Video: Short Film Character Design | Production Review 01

So it'd be like if you're building a house and you're like, you got one room done and it's like, well, we're going to use marble tiling and gold, like, what's that called? Molding, right? Crown molding? Yeah, gold crown molding. You're like, oh, this is so cool. And you're like, well, that one room just cost me $100,000. So we're getting 2 rooms. Passe. So you're doing 2 rooms in your house, but then you're going to be, those 2 rooms will look really, really good. So forget the bidet. We can't have the bidet anymore. Toss it out. Yeah, that was my mindset. And then I realized that was a mistake. I should have just got the legs done because now it's not like hurting us at all horribly, but I just wish I could see her leg. I wish I could do a render below the waist. I mean, I think that's actually my job has been is to come in and be like, we don't have to do that. We can just keep where it is and people will understand because we're, doing this project ourselves. Yeah. But I do understand the idea of like, okay, we want to yeah, what the hell? Why the hell do you have a blanket? He just jumped onto my lap. But I was going to say, is like every episode's chaotic. True. That's why I'm here. Is that beer? No, this is a milk tea. It's a Japanese milk tea. Oh, Lord. Yeah. You weeb. Where was it before you derailed this conversation? I just took a drink, and then you tea. Freaked out about it being a beer or something. I was going to be very happy. I was going to say, what type of beer is that? Can I get that beer? I would like to try that beer. No. It didn't work. Anyways, I was thinking when we went into it, it was like, okay, here's the trying to figure out, because for me, my background has always been live action stuff. So doing animation, it's you could, a lot of the foundational things are similar, but then there are some things that just diverge wildly. Right. And so going into it was like, okay, we need to have something for her legs. We have need some more leeway with her legs. And that was trying to figure out, okay, how much is too much money? Do we do a whole new model? Do we just kind of wing it? And it's like, okay, we can spend a little bit extra. But it definitely is where the learning process comes into play, where we're understanding, okay, these are things that we might need next time, or that you have to plan out in advance. Right. In addition to knowing that there's other projects that we could do in the future that are not as intensive as this,
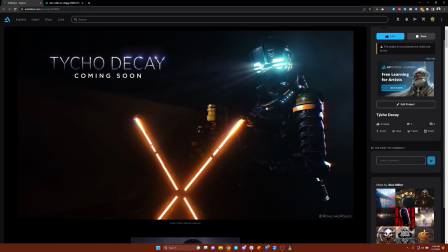(10:36)
simply because we won't have to worry too much about as much as animation or building modeling and all that.
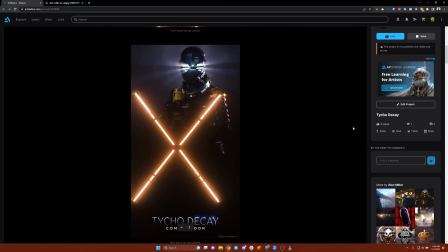(10:43)
Right. So what's fun about it is I do kind of get away with it. Right. So what's cool about you get a box is you don't have to work within that box. And if you notice, this is a waist. This is you can it goes all the way down to like her knees. Are you showing it? I don't see it. I'm not sharing my screen. That'd help.
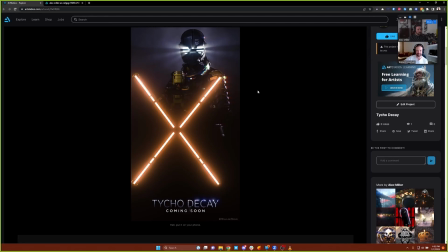(11:01)
If you look, what's cool is we have waist down shots, but you just have the light fall off. Yeah. So you find find creative solutions, when you're doing stuff like this.
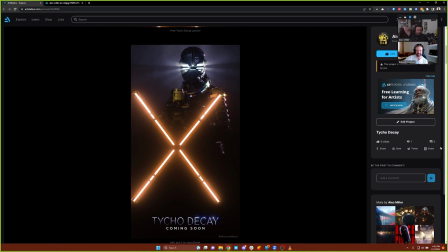(11:17)
And so, if you're someone watching this and you're like, oh, whatever, it's like, work within the box, like work within your box, cut the legs off with light, and then you don't have to worry about them too much. But yeah, what we're going to do is, match the thickness.
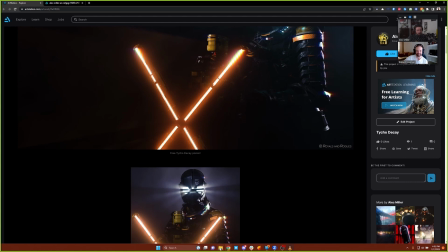(11:33)
So in that model that I was showing off earlier,
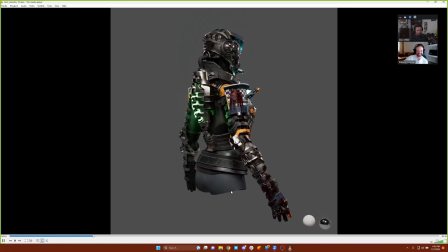(11:37)
with her rotating around, we'll match this, and then at least the silhouette will be correct.
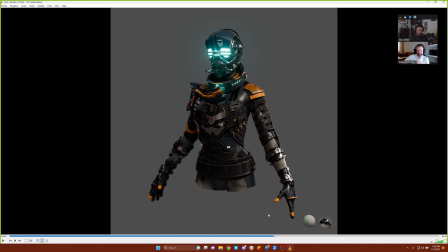(11:45)
So while we won't be able to show the legs in full detail, we'll have to have the lighting fall off. The rim light on it, the background light, will still show if she's lit from the back, which she mostly will be in the film. You're gonna get to see some of that. Like, let's see, that's kind of a backlit.
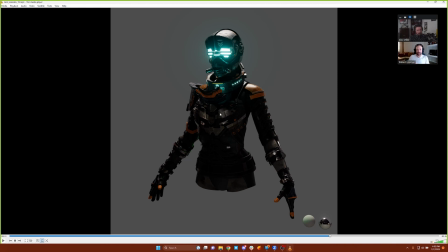(12:04)
It'll look right. Mm-hmm. It won't look like she has no legs. You'll see the legs. You just won't be able to see detail on the legs.